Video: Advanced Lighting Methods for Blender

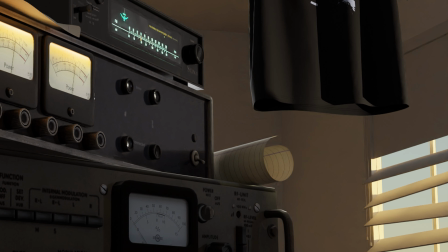(0:03)
Okay, I'm going to show off some of the techniques and node setups that I use for lighting.
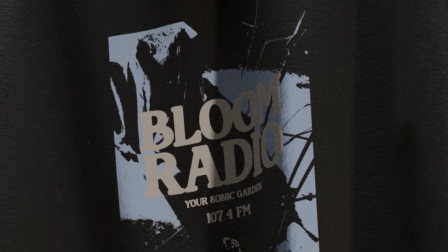(0:07)
These are some different things you can do to retain as much control over your image as possible and still take advantage of the natural beauty of cycles.
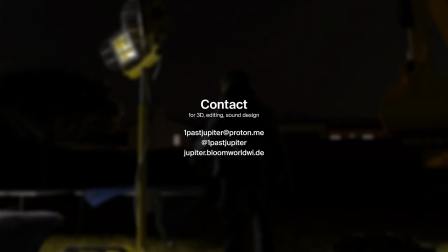(0:16)
If you have any questions, I'll be active in the comments below, and if you need any 3D work, editing, or sound design, my email is on screen.
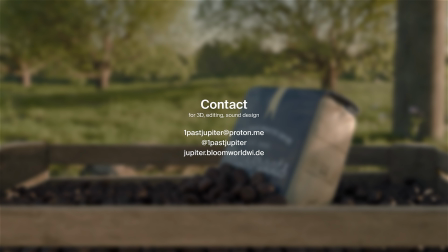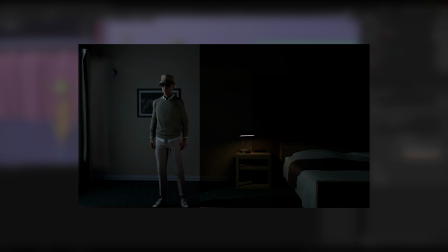(0:29)
The first thing I'll cover is going to be the most general piece of advice, which is to expand upon the basic 3-point lighting that you've probably heard of.
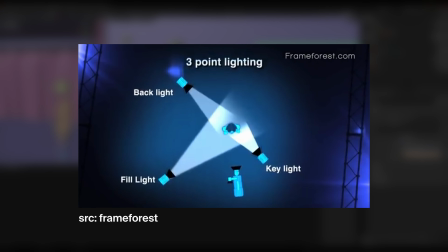(0:37)
3-point lighting is fine and a good place to start, but I personally think that it's most useful in interview-style portrait shots,
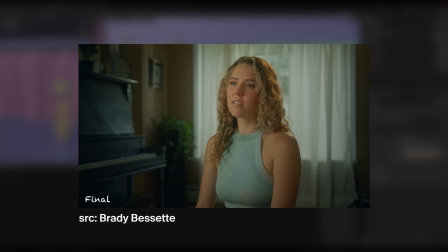(0:45)
and in reality, you'll need to do a lot more than that in most of your Blender work.
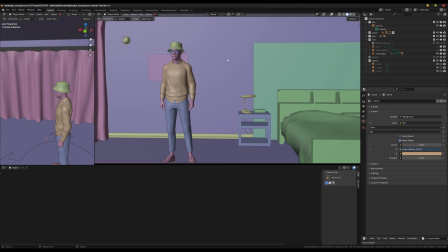(0:49)
So I'm going to show you in this little example scene how you can get a much nicer result with just a few more lights and a couple techniques that I'll go into detail on later in the video.
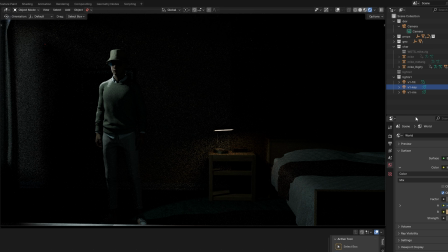(0:58)
This shot here is done with just 3 lights, a key, a rim, and a fill, with a little bit of support from the practical lights, in this case being the dawn glow outside and the table lamp.
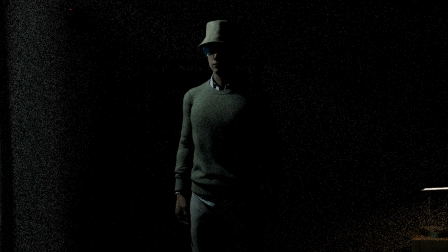(1:10)
This result is okay. The key light comes from the windows through the curtains, the rim helps define the character's shape, and the fill light brightens up the darkest bits so that we can always see the subject. But we can do a lot better than this.
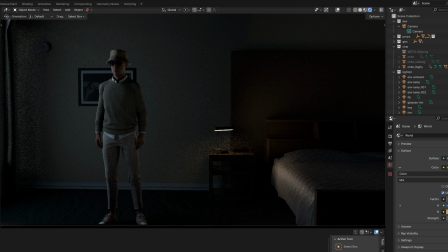(1:24)
This redone version uses 9 lights and in my opinion looks much better. There's a dedicated background light casting a more convincing dawn glow across the room evenly.
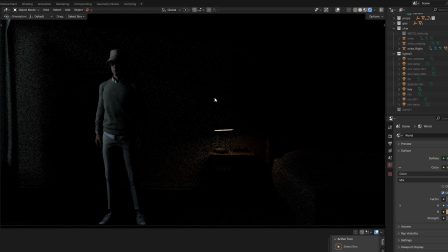(1:34)
The key light for the character has no undesired impact on the surroundings behind him, and while there is still a rim light from the window, it's actually made up of 2 different lights to achieve the precise shape that I wanted. Then there's 2 more orange rim lights on the opposite side, which are to further define the shape of the character and incorporate him further with his surroundings.
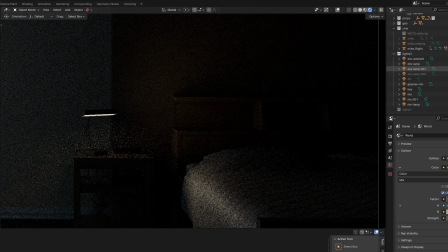(1:52)
Then there are 3 different lights that create the glow from the lamp on the table,
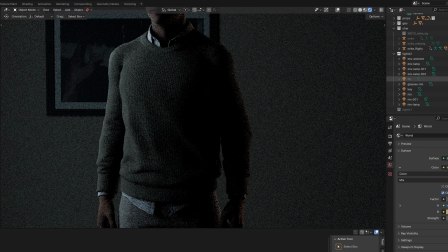(1:57)
and there is still a fill light to ensure that the darkest parts of the character remain lit.
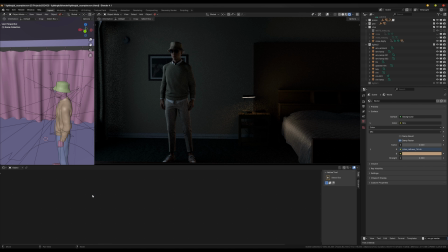(2:01)
I'm going to get into some of the techniques that make this possible, and bounce around a few other scenes as well to show you cases where you might actually use them.
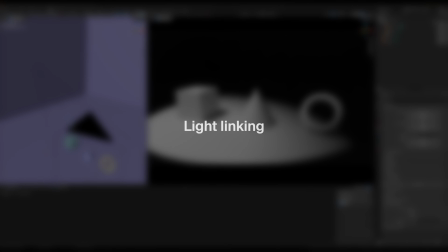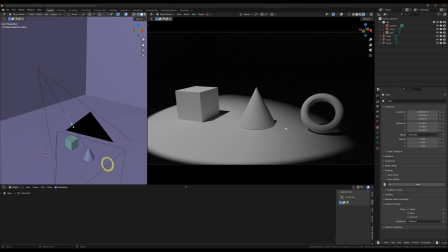(2:15)
Light linking is a simple way in Blender to include or exclude specific objects or collections from specific lights. You can do this by selecting your light, accessing the Object Properties panel, and going to Shading, Light Linking. Here you can make a collection that houses anything you want to affect.
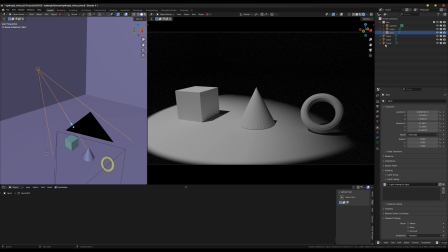(2:34)
These weird ghost collections don't clutter up your view layer, but they can be found in the Blender file window if you want to clean them up at any time. Just make sure you have your light selected and then drag whatever object you wish to affect into the collection in the panel.
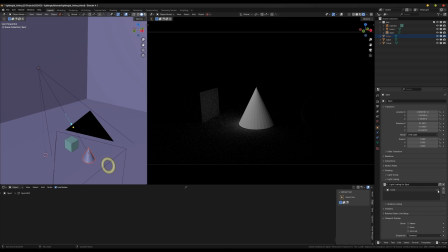(2:49)
You can then flip the checkbox back and forth between include or exclude.
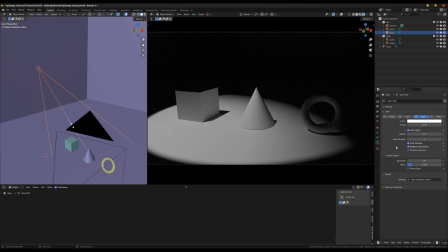(2:55)
The only light that will still be affecting the object is bounce light, which we'll talk more about later.
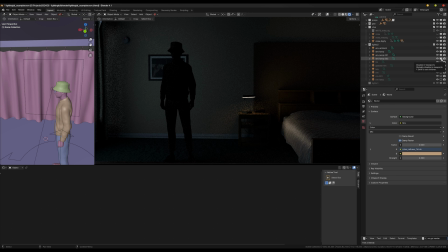(3:00)
In our sample scene, this is how I separated the room lighting from the character lighting. The area light to the side of the scene is told not to cast rays on anything inside the character collection, and the opposite is true for any of the lights that affect the character exclusively.
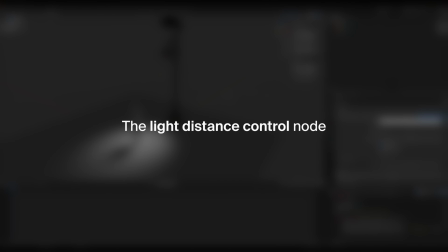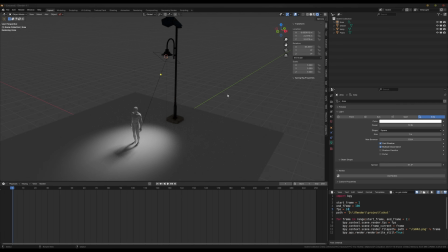(3:19)
The light distance control node is probably the most useful thing I can offer. Select your light, and in the shader editor, enable the use of nodes. You can then copy the nodes on screen.
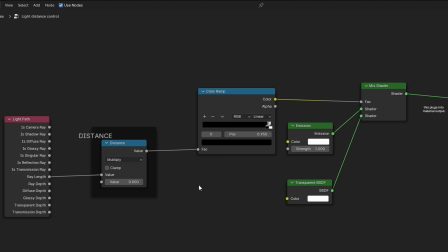(3:30)
I might release a node preset pack down the line.
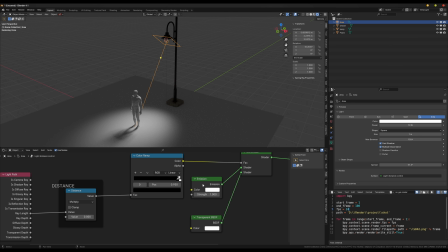(3:33)
It's a simple node setup that basically makes your light's rays either emit or appear transparent as controlled by this multiply node. Hold shift to slowly increase the multiply value and see its effects. You can adjust the closeness and intensity of the color ramp values to alter the fall off as well.
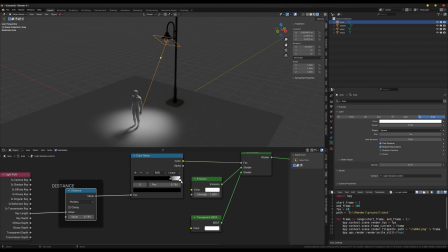(3:52)
I use this setup on nearly every light that I make.
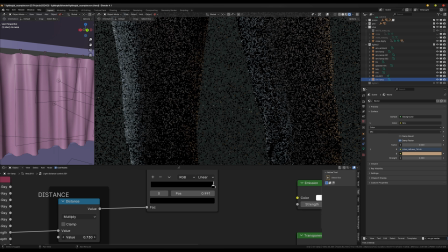(3:55)
In our sample scene, maybe you want the orange rim light to only affect the closest side of the character, or you want the window light to drop off at a specific spot in the frame.
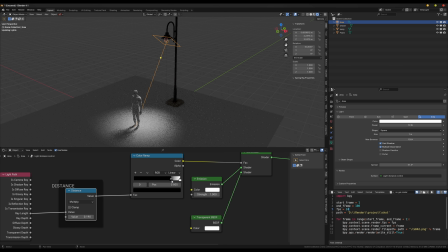(4:03)
Maybe you want finer control over a street lamp, or a particularly short and bright point light.
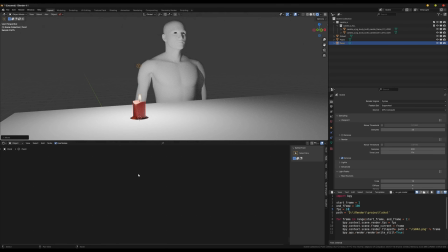(4:10)
All of that is done through this setup, and it can be used in combination with any of the other concepts in this video for a ton of different purposes.
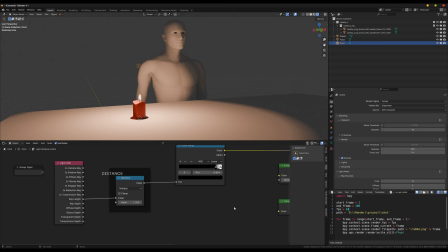(4:17)
I use this setup all the time.
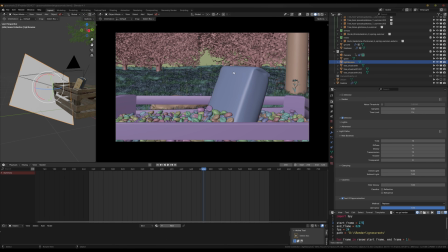(4:23)
Next, I'll show you how I improved this outdoor scene's lighting without actually spawning any lights.
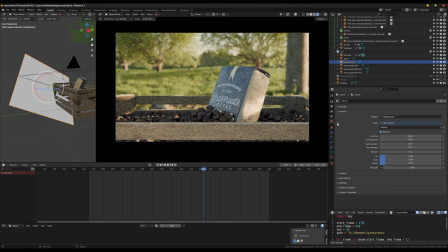(4:28)
This scene is lit almost entirely by the sky texture, the default Nishida sky.
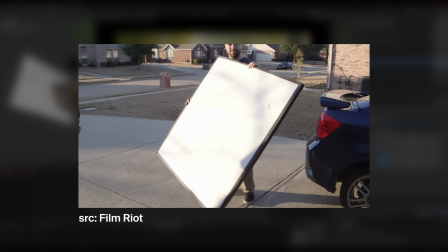(4:33)
The main change that I made to the foreground was by using a bounce card. Bounce cards are used all the time on film sets and in traditional animation.
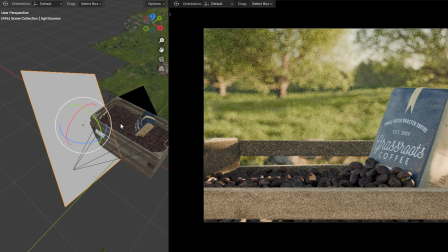(4:41)
In Blender's case, it can be a completely untextured plane.
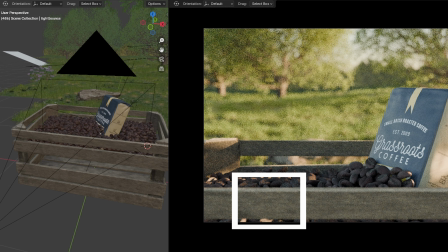(4:45)
The front of this crate was too cold and dark for my liking, so I stuck a big white plane off to the side,
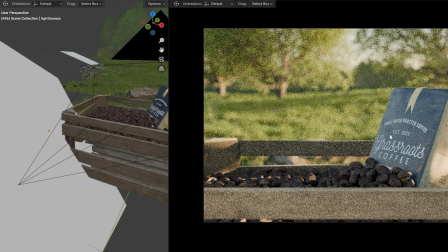(4:51)
which was enough to fix that and also cast some additional light onto the subject itself.
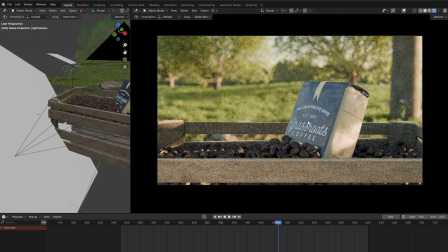(4:57)
A bit of flexibility that we have thanks to this not being real life is that we can actually put these planes inside the shot, maybe even casting light without being visible themselves. In the background I did just that.
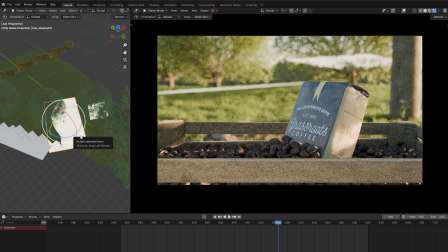(5:08)
The shadows of the trees are lit up by 3 different planes. This one fixes a big ugly shadow on the floor, this one pulls up the darkest bits of this tree,
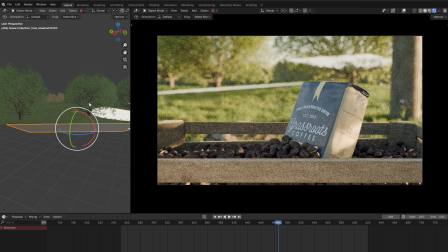(5:17)
and this one bounces some light back towards the underside of these 2 trees.
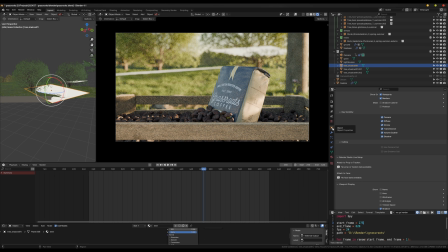(5:20)
For any you may have that are directly inside the shot, you go to Object Properties, Visibility, Ray Visibility, and disable the camera rays.
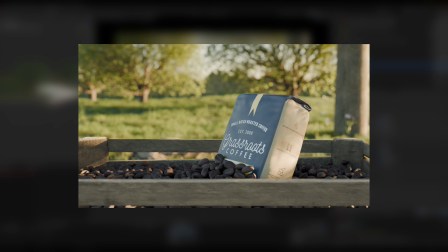(5:29)
So now you keep the effect of its bounce lighting and illumination, but remove the plane itself from view.
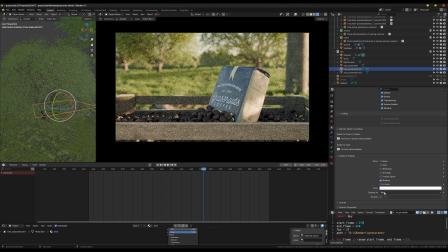(5:35)
You can then change the viewport visibility as well to appear more like an area light does.
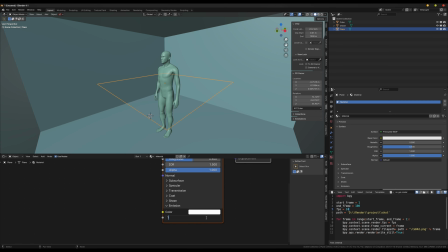(5:41)
If you make the plane emit its own light, this works as a sort of hybrid area plus point light.
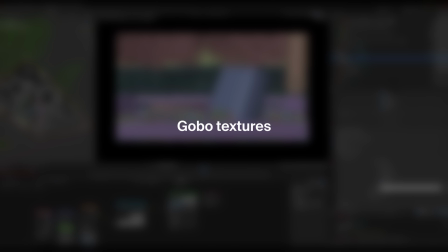(5:48)
This ad also used a Gobo texture to create fake leaf shadows,
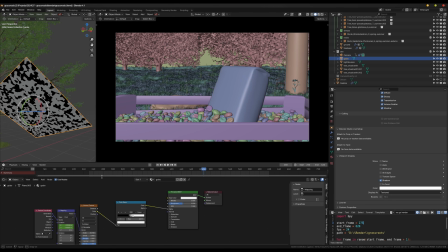(5:53)
which can be applied in a few different ways, sometimes in the light nodes themselves, but in this case it's just another floating plane up in the air with a Voronoi texture crushed and plugged into the alpha channel.
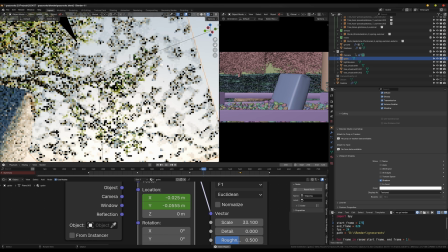(6:05)
Then I animated the texture's location coordinates to sway around slowly, and the end result is that the plane blocks some sunlight and appears as leaves.
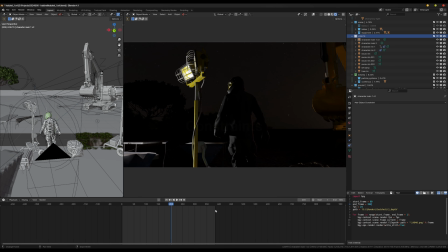(6:18)
Constraints are used all the time in animation, but I've found that they have a purpose in lighting as well. In this case, I've got a scene where the lights are set up just how I like them, but as the shot plays out, the character spans a large amount of space. The orange light to the right of the frame is almost completely unused by the time he walks over here and turns around.
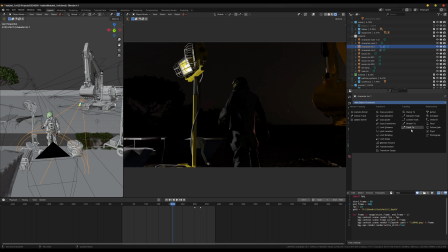(6:37)
So if we go to the Constraints tab for that light and set up a Track 2 constraint, as long as you set the proper axis and select the correct object, you can force the light to always point at whatever object you need,
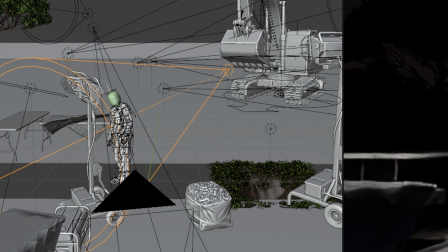(6:48)
as if somebody on set is controlling it.
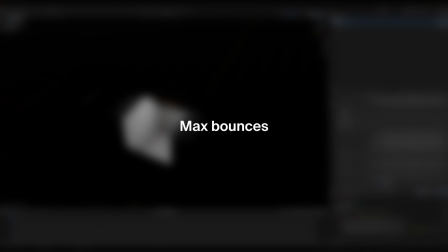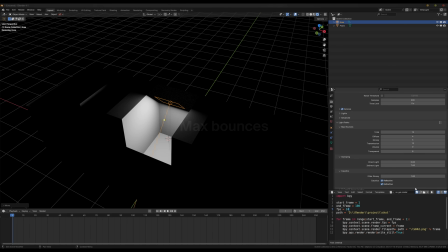(6:56)
The last thing I want to mention here is the Max Bounces slider.
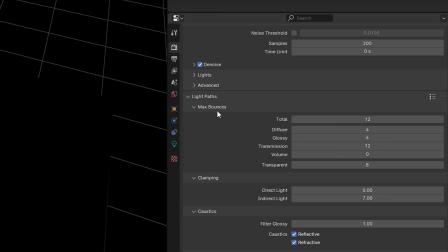(7:00)
You might be familiar with the Max Bounces section under the render panel, but you actually have individual control of this value per light.
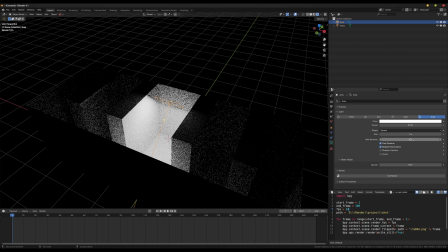(7:08)
Under the green light bulb panel, you can set an individual maximum for how many times a light is able to bounce off of its surroundings. 0 max bounces essentially disables path tracing, while 1 or higher allows the light to bounce around surfaces with increasing accuracy.
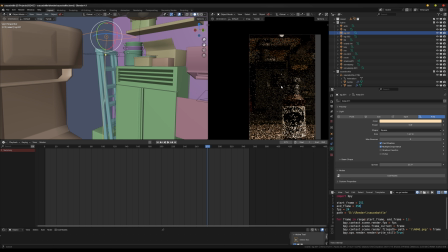(7:23)
I used it here in this ad for a barbecue sauce. Way in the back of the scene, I had a ladder in a corner and I just thought it was too dark.
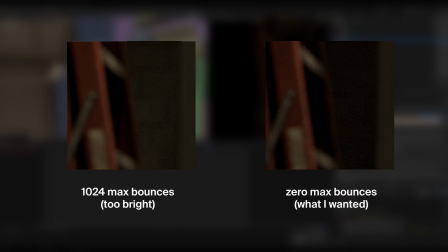(7:31)
All I really wanted to do was refine the shape of the ladder without causing any undue illumination and attention to this corner of the scene.
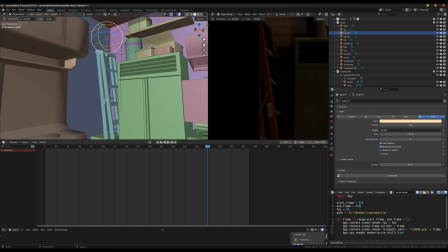(7:39)
So I used 2 narrow area lights with 0 bounces.
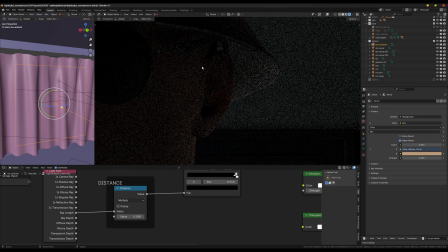(7:42)
You might also lower the max bounces for the sake of optimization, like I did in our sample scene from before.
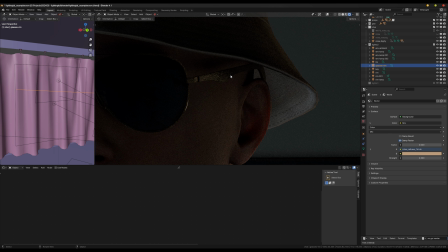(7:48)
In this case, there's just no reason for this tiny rim light to even be trying to bounce at all, especially when the closest nearby materials are fairly complex. Any bounces wouldn't be visible in the first place, and any attempt to create them is just going to needlessly increase our render time.
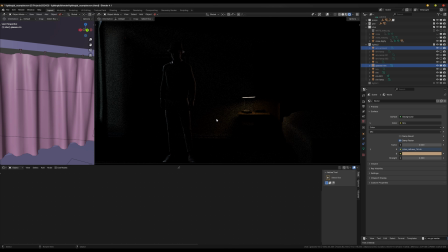(8:02)
In this scene, none of the 4 rim lights provide any bounces at all. Do be sure to provide the scene as a whole with a healthy amount of bounces though.